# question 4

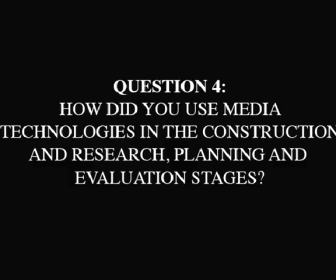0:00 After completing a series of different productions for my AS Media project, I found I was already fairly comfortable with using many of the technologies required for my promotional package, such as Photoshop, Excel or Microsoft Word. However, I was presented with the new task of filming and editing, which I knew was going to be a challenge, as I had very limited experience in this area. During the planning stage of my project, it was essential that I collected all of my primary and secondary research and organised it in a way that would be beneficial to me and clear to understand if I needed to go back to it.
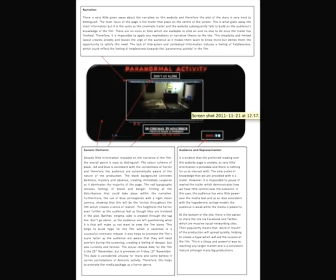0:28 I used Microsoft Word to present my textual analyses, using text box and arrows to clearly highlight which areas I was referring to.
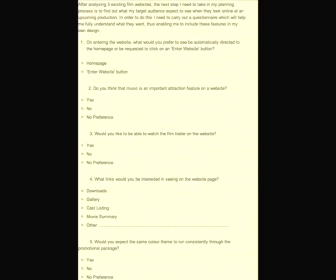0:35 I also used this program to create my questionnaires, which I distributed out to a sample of my target audience.
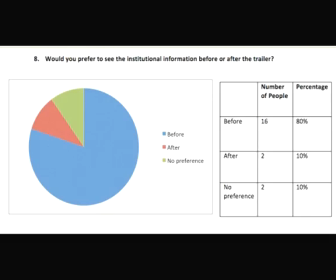0:40 After I gathered my results, I input them into Excel, which enabled me to create pie charts to display the figures in a clear and simple way. It also allowed me to interpret and analyse the data, which was beneficial during the production process.
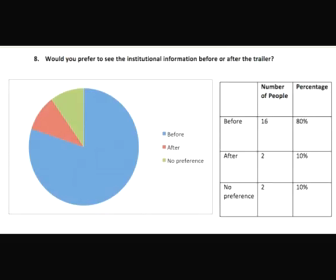0:53 I used a digital camera to capture the images for my location and mise-en-scène research, a very important part of my planning, as it showed me what I needed for my final production.
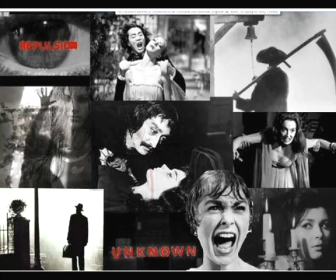1:02 As the planning stage progressed, I felt I needed to create a mood board which would provide me with the inspiration that I needed to develop a creative idea for my new film. Therefore, I used the internet to collect different images and ideas from the horror genre and installed them onto Photoshop, where I was able to crop and blend them all together.
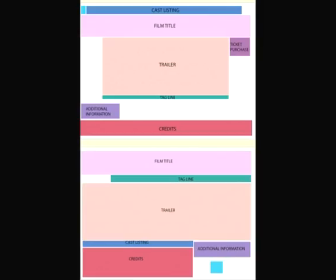1:20 I also used this program to design different flat plans for my poster and website, which would help me when it came to creating the final layout.
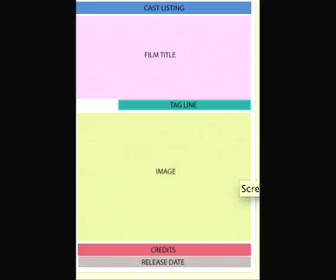1:27 By looking at a range of potential ideas, I could choose which one I preferred and which one I wanted to develop for my own production.
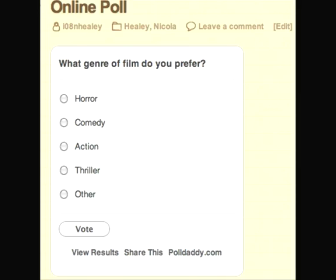1:33 I used polls on WordPress blog to gain quick and simple research. Having never used a video camera before, I found this the hardest part. It was important that I had to make the white balance setting right because I needed the footage to look realistic. I also had to adjust the sound setting to ensure I captured the right amount of sound for my scene. I used Log and Capture to transfer the files onto the Mac, and I used Final Cut Pro to edit my footage.
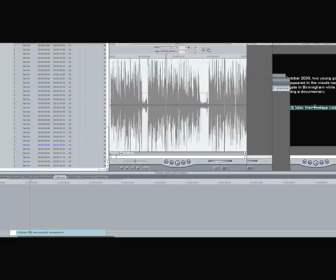1:55 This was industry standard software which allowed me to edit to a professional standard. One advantage was that it allowed for non-linear editing, meaning I didn't have to go out and film all in one go, or in chronological order. I could simply put all the scenes together seamlessly.
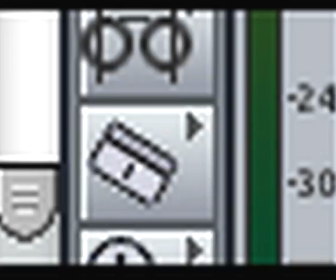2:11 A handy tool which I used was the razor blade tool, allowing me to cut and edit each shot and move it around the timeline. The advantage of this was that I could accurately cut a certain sequence and adjust it to my preference.
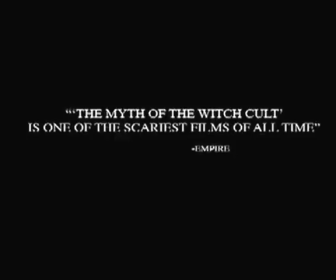2:22 Next, I decided to create effects in certain scenes in the trailer. I decided to make the reviews expand so they got bigger the longer they were on the screen, almost jumping out at the audience. By making the dimensions smaller and then creating the pen mark to make them bigger again, I could adjust the size and speed in which the text moved.
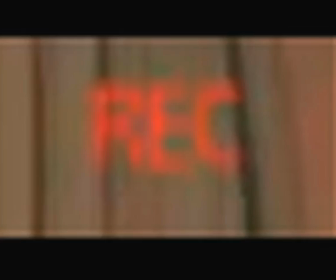2:38 I added a recording symbol in the top right-hand corner, which made the footage appear as though it was an extract from a real handheld camera documentary, increasing the sense of realism.
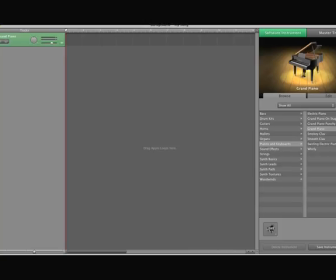2:47 It was important to add sound effects to the trailer, and I used a program called GarageBand for this. GarageBand is a vast library of sound effects, and I chose an effect called Thunderroll, as it was the most conventional to my genre. I also used an effect called Wind, which I had running beneath the dialogue throughout the entire trailer.
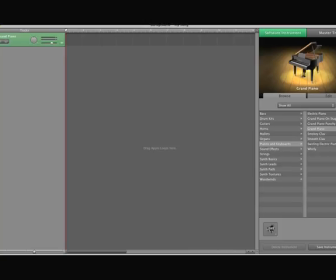3:03 I converted both effects to MP3 files, and I imported them to Final Pro. Using these sound effects, I was able to alter their pitch and volume, adjusting them where necessary using the pen tool.
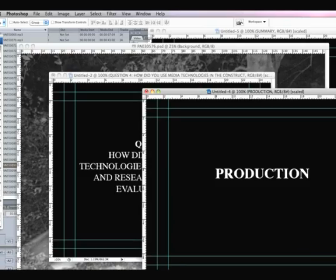3:15 Photoshop played a significant role in the production of my print-based products. Although having previous experience with the software, I have still learnt new things, such as how to create scan lines on my imagery. Also, using internet research, I was able to create a silhouette using the image blending tools and the gradients.
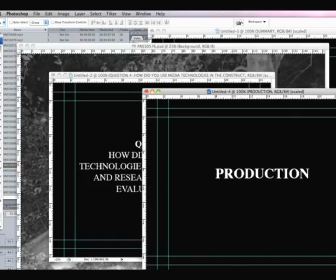3:31 The program also enabled me to carry out complicated procedures that I would not have normally been able to do, and this massively improved the overall layout of my products.
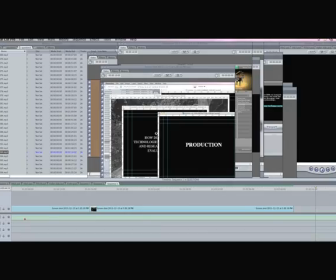3:40 For my evaluation, I used a dictaphone to record myself before converting the file and uploading it onto the computer, where I could open it up onto Final Cut Pro. I then used screenshots and images to create a presentation, developing the skills I had already gained throughout the project so far.